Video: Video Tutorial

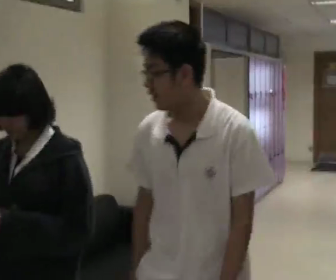7s Dude, is that the Nokia 5800? That's a great phone you have. No, it sucks so much.
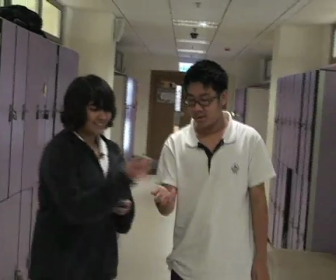12s It's better than mine. Dude, is that the Samsung music phone? That's so cool.
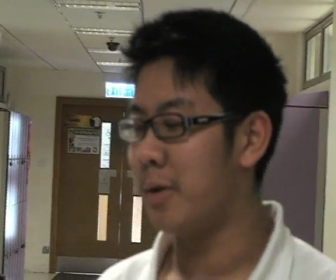18s Yeah, it's kind of cool at first, but no, it gets boring after a while. No, that's been my dream phone for months.
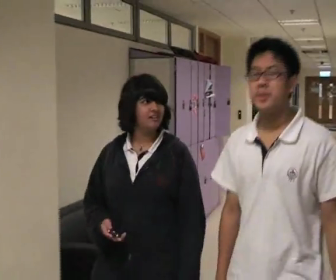25s Shut up. Appreciate what you have already. Speaking of dream phone though, I really want a Nexus 1.
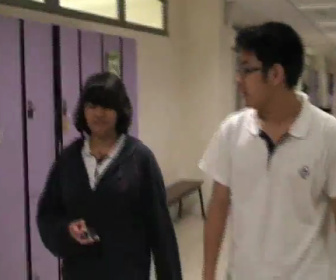29s You, the one from Google? I'd rather have an HTC Hero. It's much cheaper and faster.
Hi, this is Perry, and you're watching Director 101. If you are to film, film it right.
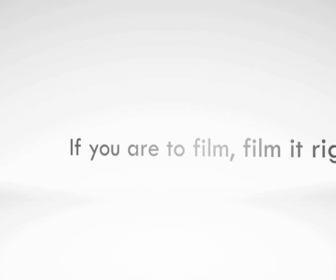What you just saw was an epic fail film, and we're going to show you how to film it right.
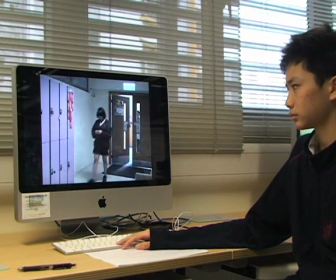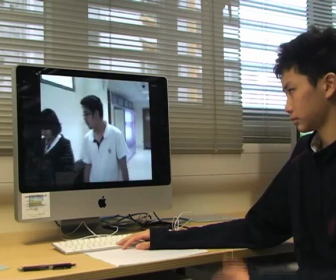63s Dude, is that the Nokia 5800? That's a great.
Pause. As you can see, the director didn't follow the 180-degree rule.
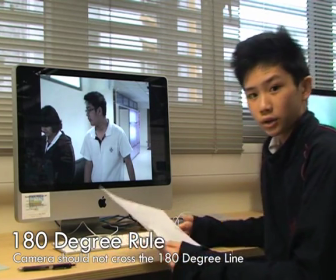70s
This rule is where the camera doesn't cross the 180-degree line that crosses between the two characters. If the camera crosses the line, then the audience is going to be confused on which side the characters are on. However, if you really want to cross the line, then you actually have to show the camera crossing over in order not to break the rule.
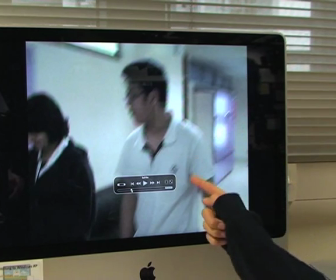89s
As you can see, Peter's on the right and Sneha's on the left. But in the previous shot, Peter was on the left and Sneha was on the right. Which side are they really on? Evidently, breaking the 180-degree rule confuses the audience, and that's why you need to follow it. That's all for 180-degree rule. Now we're going to move on to our next film technique.
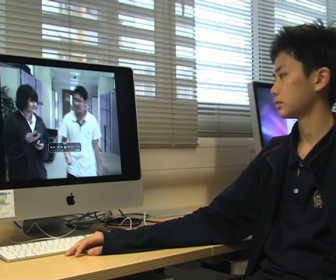114s Dude, is that the Samsung music phone? That's so cool. Yes.
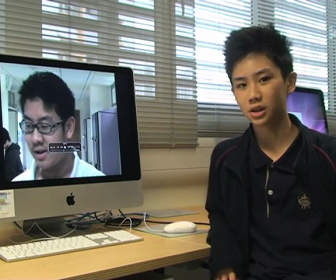119s
Pause. Let's see what's wrong with this shot. They obviously don't make sense at all.
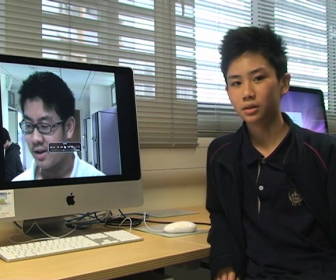123s
When Sneha said, "Oh my gosh, this is so cool," she obviously meant the phone instead of Peter's face. Hence, the shot after Sneha's line should be focused on the phone but not Peter's face. This technique is called juxtaposition, or in other words, placing two shots that have no meaning in themselves together to create a different meaning.
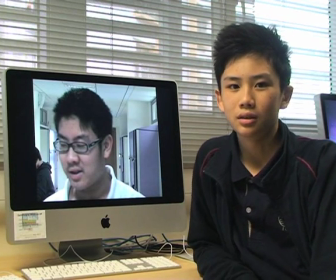142s
In this case, by using juxtaposition, the audience can know which cool thing Sneha was referring to.
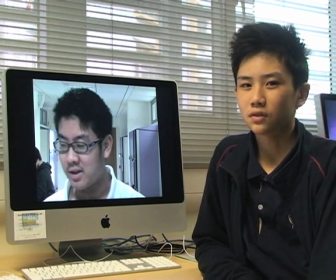149s
Okay, that's it for juxtaposition. Let's move on.
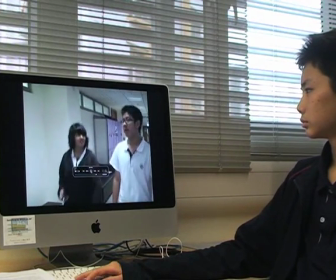156s Appreciate what you have already. Speaking of dream phone though, I really want a Nexus 1. You, the one from Google?
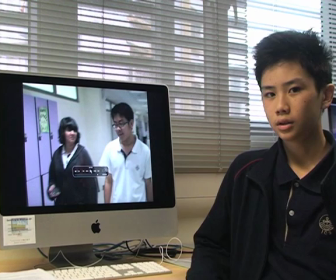164s
Pause. Can you tell what's missing from the shot? The entire conversation is filmed only in one person's perspective.
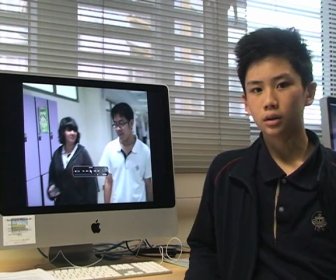170s
We can make this shot more interesting by using a technique called shot reverse shot. The shot reverse shot is having the characters looking off screen at each other and shifting between their perspectives.
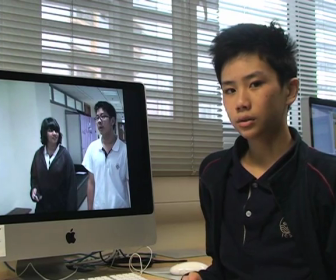181s
We can also include the eyeline match technique.
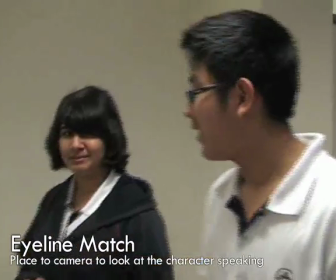183s
To use this, we need to place the camera so that it is looking straight at the character speaking, to create the illusion that the audience is a participant in the conversation.
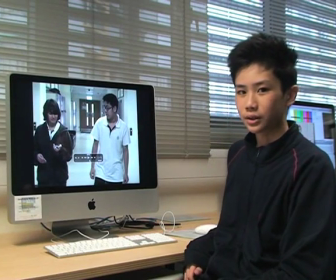196s
Now the last mistake I'm going to point out is a jump cut. You might have noticed that there were two jumps in the film.
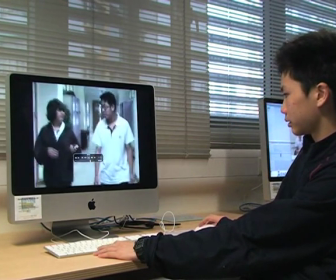202s One here, For months. Shut up. and one here.
Jump cut, or in other words, placing two sequential shots together but with a slight change in framing, is not something you want. It's not professional, and it creates the illusion that the characters appear to jump around.
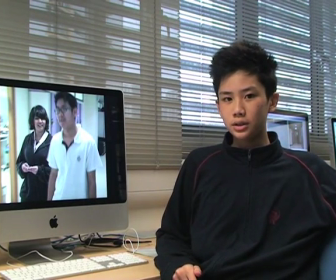222s
To prevent the jump cut, either keep the camera's position the same or change it to an extent so that it appears to be an intentional move. For example, if you were to change the angle, move for at least 45 degrees.
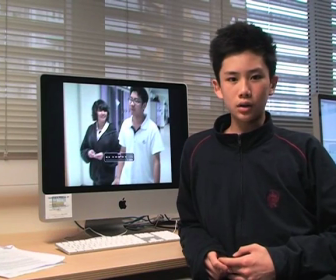234s
So if you corrected all your mistakes and followed all the techniques we mentioned, this is how it should look like.
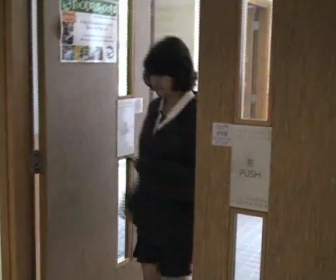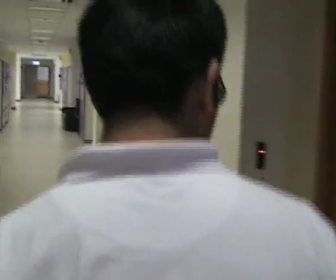245s Dude, is that the Nokia 5800 you have? That's a great phone. No, I hate it so much.
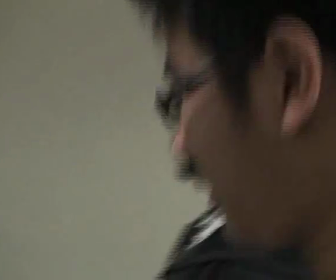251s It sucks. Whatever, look at mine.